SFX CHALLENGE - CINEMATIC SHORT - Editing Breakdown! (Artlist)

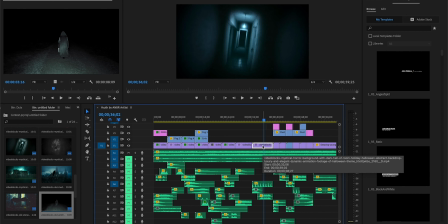308s
This one I did the same thing. I added a little bit of a zoom and rotation animation.
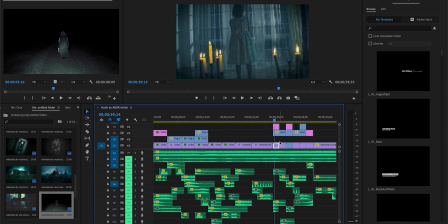314s
And then same thing with the footage of the little girl. Again, a little bit of a zoom and animation.
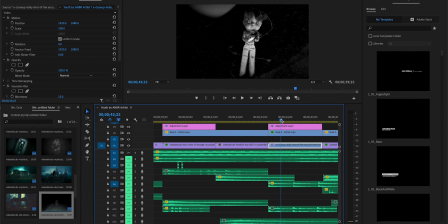320s
With this one, I added a little bit of a dust particle to this footage and a little bit more dust particle to this one, and then some color correcting.
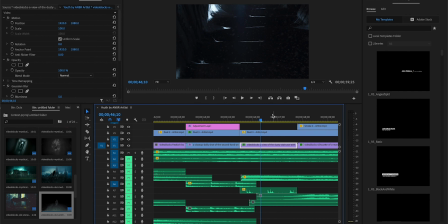328s
This footage was a little bit too sharp, so I added a little bit more blur to it, a little bit more dust. And to this footage, a little bit more dust and smoke and rotation.
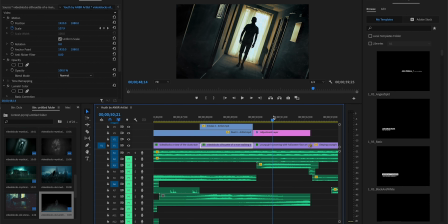338s
And then I think we get to the footage of the girl screaming. This one, so the original footage is really zoomed out and I went ahead, cut in to kind of like a super close up.
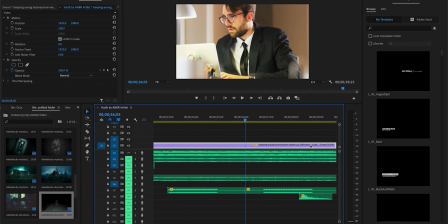348s
And then at this point, I faded the music totally to 0 because I wanted to go ahead now highlight the background music and the ambient sounds in the office of people talking, the phone ringing,
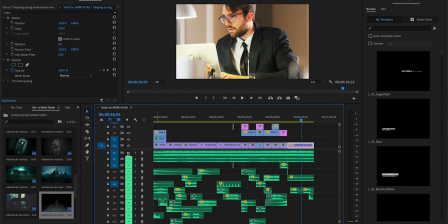362s
keyboards, and things like that. Now let's try to talk about some sound effect layers that I added to that.
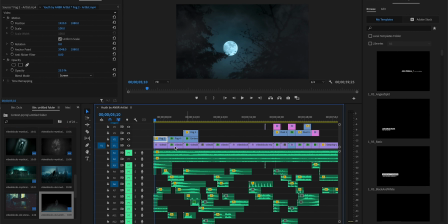369s
Starting with the bass kind of like ambient sound that I wanted to add, and this is what I came up with.
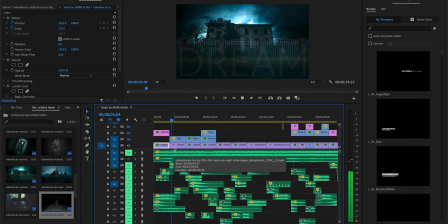Now let's try to get to what are some of the things I added. So my goal was every sequence, when it will change, to go ahead, start with some really loud note of some kind to kind of like shows and emphasize the presence of that new sequence.
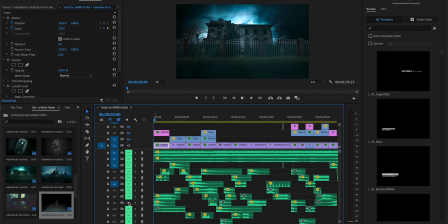400s
So for example, for this one, I think this is what I selected. But then some of the other things I added, one is this one. So I added a little bit more wind chime. Then I have this sound to emphasize the spookiness.
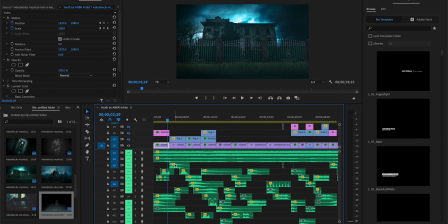424s
Right? And then this sound. Did you catch all that when first you watched this? So I'm gonna turn everything on real quick and just listen to the first clip.
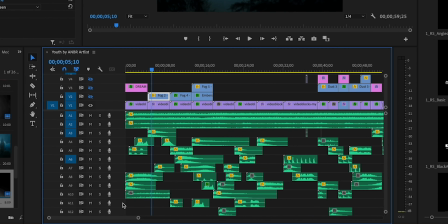439s
So this first, what is this, 5 second, it has 1, 2, 3, 4, 5, 6, 7 layers of audio.
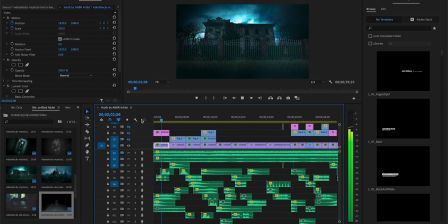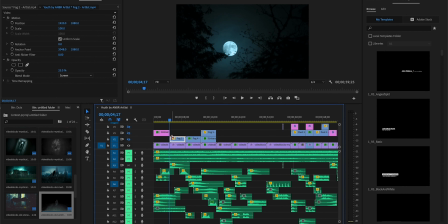453s
What do you think? So this is kind of like my big bang for this sequence. And then finally, I kind of use this as the transition into the next clip.
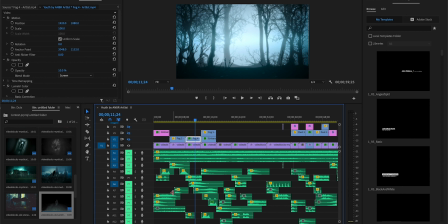472s
And then getting into the third clip, again, my big bang is this clip right here. So it's a single string note. This was one of my favorite scenes.
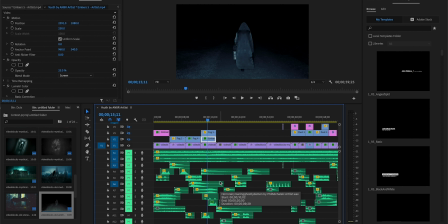484s
I wanted to make sure I really emphasize a little bit of a more spookiness into this. So there is a lot of whispers and winds and different layers that are implemented. And then some of it transitions from the last clip to this one. But first, let me show you the big bang for this clip.
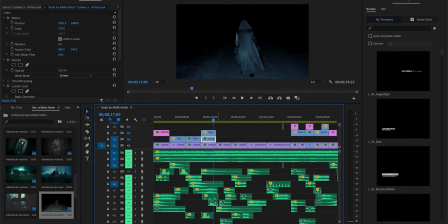501s
Again, just a single piano note to try to emphasize. And then here's I have the footstep of the witch walking. And listen to this one more time.
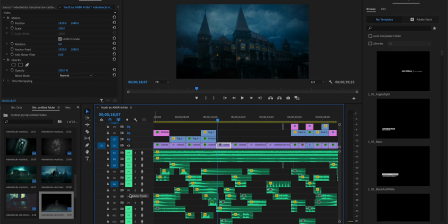518s
The next clip, this was the Big Bang.
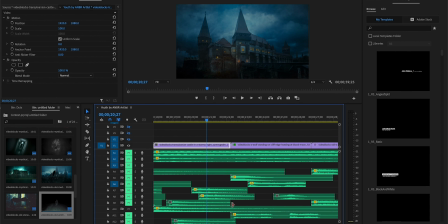525s
Now here's what I want to show you what I did with the lightning.
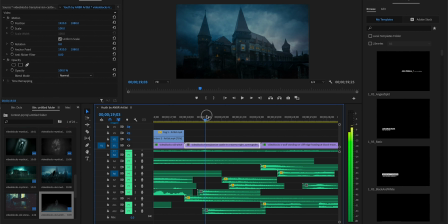529s
So this is, you can kind of see the main lightning is coming up right here, right? That's where I dropped this. But right here, if you see in the background, you kind of see a couple more
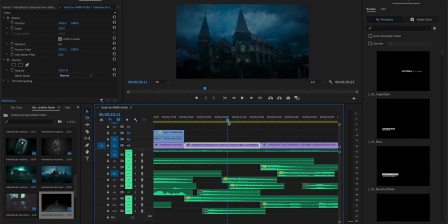548s
flashes, but they seem a little bit more in a distant background. So I dropped 2 more kind of like faint thunder right here. Listen.
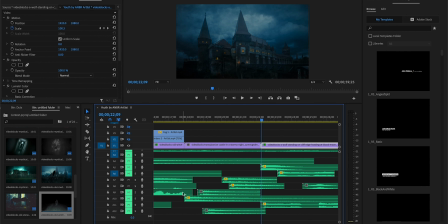559s
Now when you listen it all together.
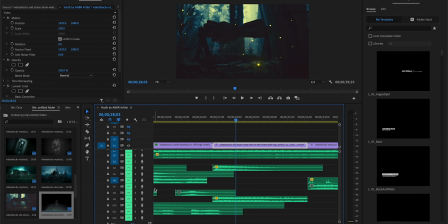566s
And this is one of my favorite footage.
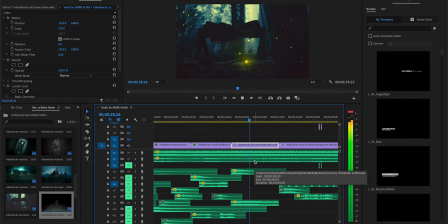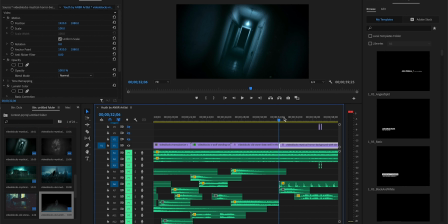579s
This footage, again, is one of my favorite ones. I think it's really, really spooky. So first thing, I added this footstep. I have this big bang right here to kind of get a little bit of an attention.
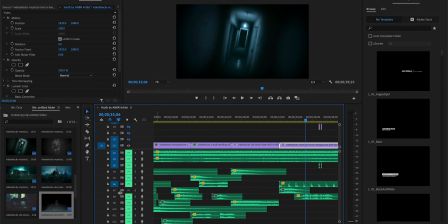598s
And then I have this digital glitch sound.
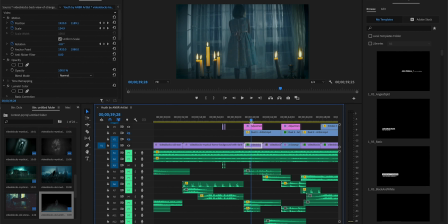604s
And the final stretch.
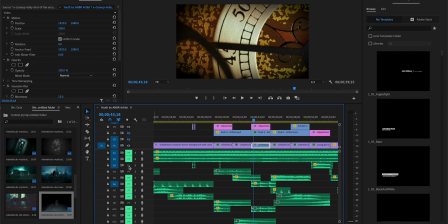611s
And then with the clock, I put this kind of like a spooky clock tick-tock, but also matched it with a heartbeat. So take a listen. So this is the heartbeat, and you don't even hear the heartbeat when you're listening or watching the clip,
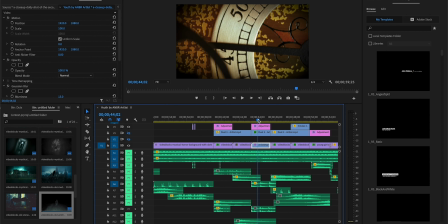627s
but it's there, and I think it adds a very interesting dimension to that. Now let's try to listen to this with the clock's tick-tock.
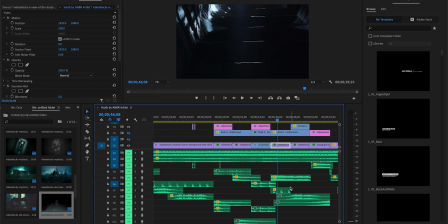637s
And then the guy's coming down here. I have the footstep. This is my favorite sound.
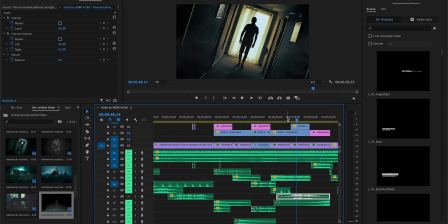643s It says, "We're coming for you."
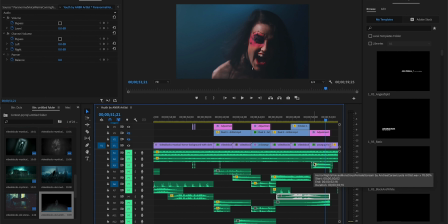647s
And I had that transition go to the next clip right before the girl starts screaming.
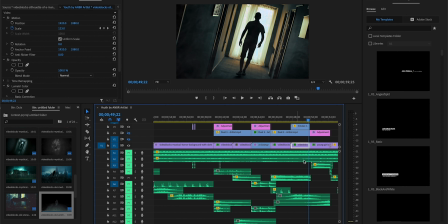654s
Just a little bit of a kind of like a drone sound in the background. And then the spooky scream.
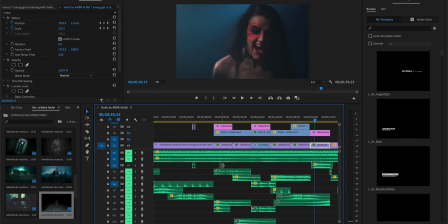660s
So I'm gonna let you listen to the scream first by itself. So I had to listen for a lot of different scream sound that they had to try to find one that kind of like matched what this girl was doing. I had to stretch it a little bit to make it last a little bit longer, maintain the pitch. So some of these I had to do individual edits to get a match what I needed. And then the last thing was, this is the final moment and I want to bring to like a maximum climax. So I wanted to add a riser towards the end. And this is the riser I picked. I'm gonna play the riser by itself.
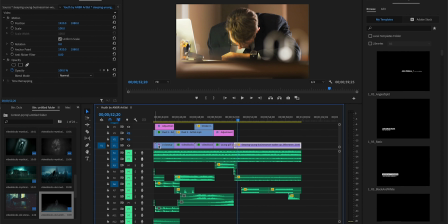702s
This is the riser with the scream. Now, when we get to the office, so this is the office background right here.
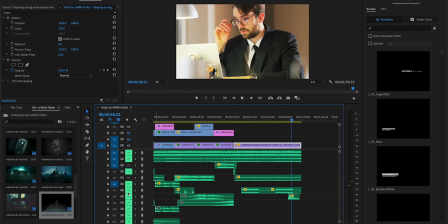716s
So people are walking in the background, can hear the phone ringing. And I went ahead, added a couple of more phone ringing as well, I think, right here. And then at the end, when this guy is kind of like grabbing his face, I have this very subtle sigh. And that concludes the entire edit. I'm gonna go ahead, play the video for you one more time. Let me know what you guys think. And if you guys wanna support me, there is no voting required. They have their own judges. At a minimum, I just ask you to give this video a like if you found this entertaining or useful, and drop a comment down below. Let me know what else would you have done with this thing. I will put a link to Storyblocks and Artlist down below if you guys want to check them out. As always, thanks for watching, and I will see you in the next one.